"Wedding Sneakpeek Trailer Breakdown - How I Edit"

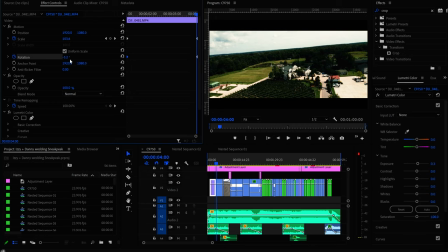[6:27]
And then I keyframed it to go to the other side. And keep in mind that, as you can see, I only did up to negative 5.2, because if I did more than this, the image will start appearing like on the sides, like the crop will be too much.
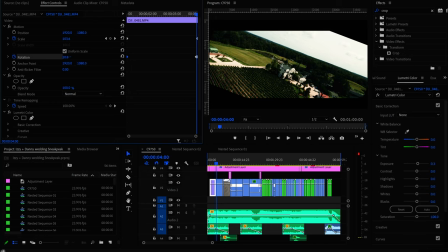[6:42]
See how like you see the black bars there on the bottom right and top left.
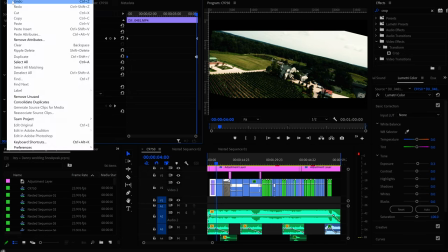[6:48]
That's why it's only, you know, I make sure that that doesn't happen towards the end of the clip.
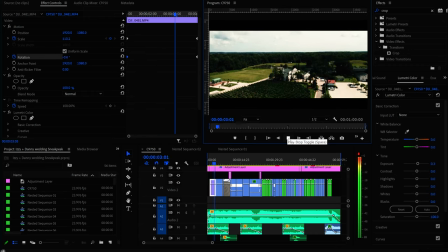[6:53]
So here is just playing that again. Pretty straightforward, correct? Yes. So continuing on, the next clip is
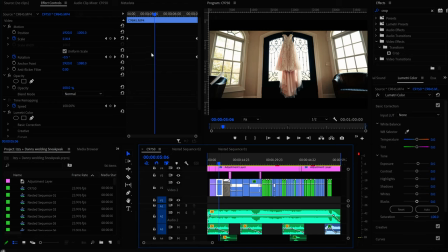[7:08]
a clip of the dress. And I did the same thing as I did with the drone,
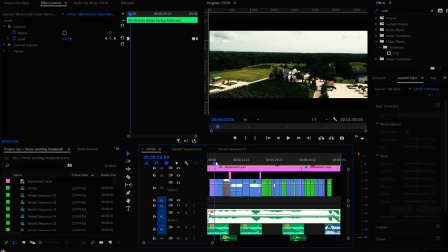[7:14]
where I did like a little bit of a push-in and a rotation, and I try to keep the rotation the same direction. So as you can see, it is kind of rotating clockwise. The camera is going clockwise. So then here, the camera is also going clockwise to keep that motion the same direction.
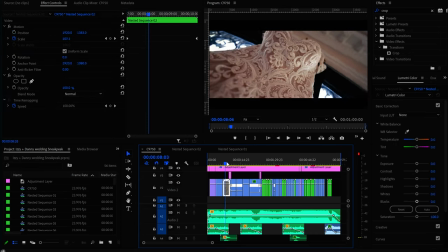[7:34]
And then this next shot is me handheld. And so the camera is also going clockwise.
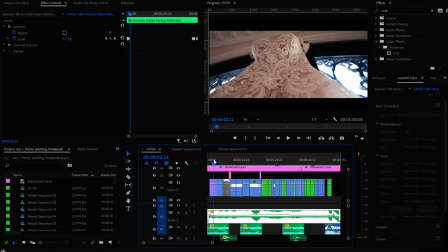[7:41]
So camera going clockwise, camera going clockwise, camera going clockwise. And keep in mind that I am cutting with the music.
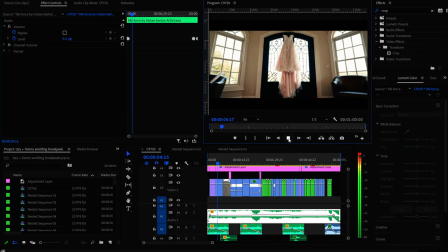[7:48]
So let's hear it again. Boom, boom. Boom,
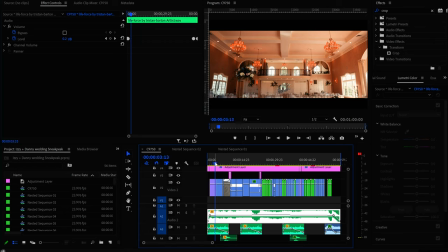[7:58]
boom. So it's always on the beat here. So it's like boom, boom. And then I did a, so this is pretty easy, okay? So this is just me towards the end here. This transition, as this dress is going down,
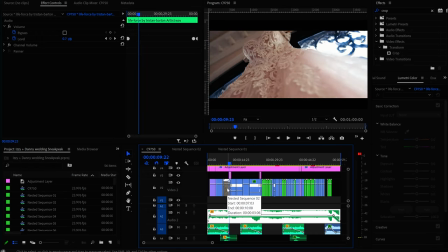[8:16]
I just start speed ramping it because, you know, it's a downwards swipe of the dress. And as you see towards the end here, it's the floor and all that stuff. But obviously you don't notice it because I put a bit of a motion blur here.
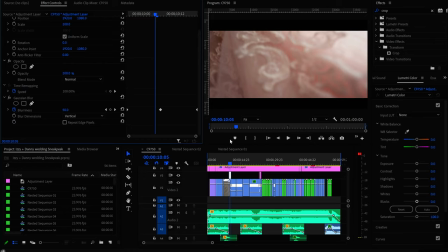[8:31]
In this case, it is just Gaussian blur, and towards the middle of the transition I put 60, I guess it's what to be 60% blurriness, keyframe there, and at the beginning it's zero.
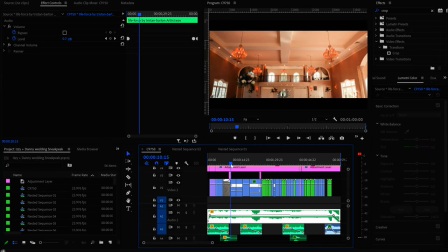[8:48]
And geez, this is a lot more difficult than I thought it'd be.
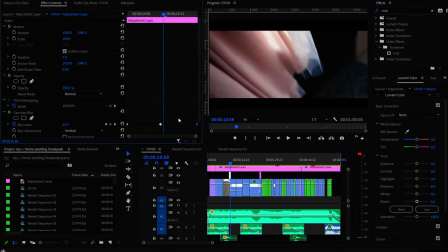[8:55]
Okay, so, and then another keyframe at the end of the clip at zero, so it goes from like, you know,
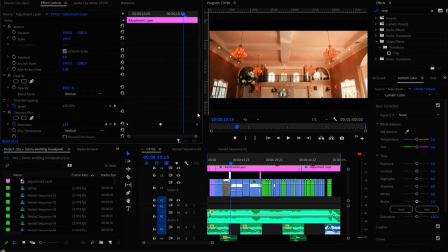[9:00]
zero to 60% and then back 60 to zero as it goes into the next clip. As you can see, that adjustment layer with the blur is just right almost in between where the two clips meet.
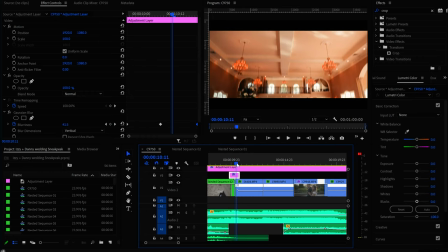[9:15]
And because of the speed and the blur, you know, it looks somewhat seamless.
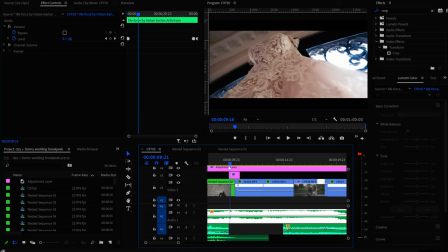[9:20]
Not perfect, but, you know, good enough.
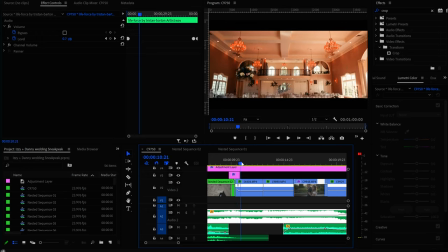[9:22]
So it's a downward shot going into another downward shot of the venue.
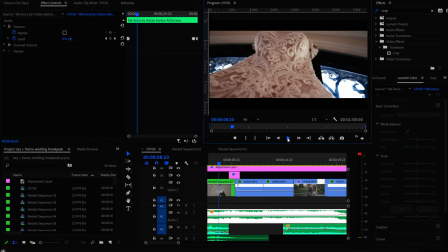[9:29]
And of course,
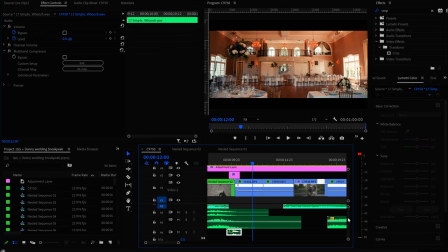[9:33]
with, of course, some sound effects. So if I took the music off, you may be able to hear
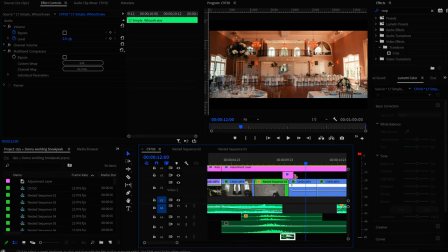[9:49]
just the sound effects. I don't know if you can be able to hear it, but there's some sound effects in here.
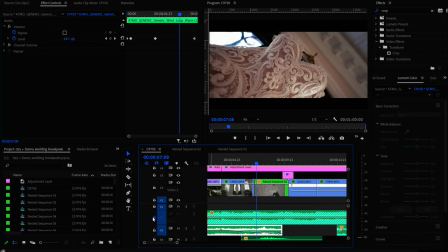[9:55]
So oops, that's definitely not what I was trying to do. mute.
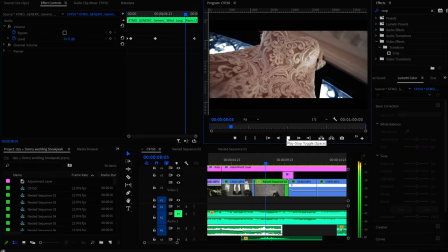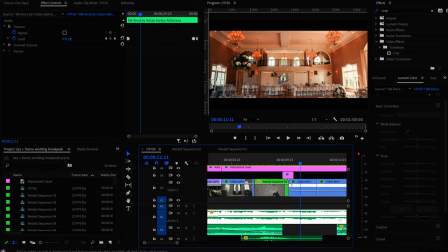[10:08]
So there's some, you know, definitely some sound design. I'll go through a little bit more in depth later. But yeah, so here is that shot.
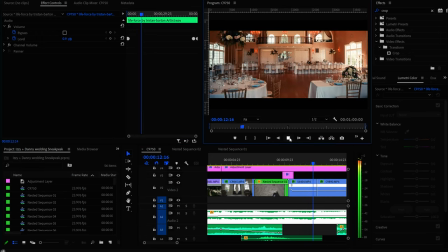[10:17]
And again, it's always to the beat. Boom. See, so like,
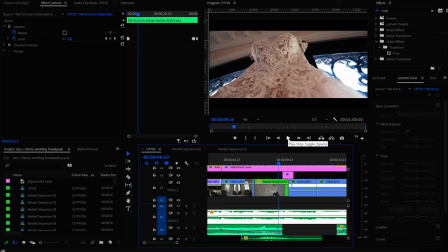[10:24]
you have to always try to somewhat, it doesn't always have to match the beat, but it has to somewhat be in rhythm with the music that you chose.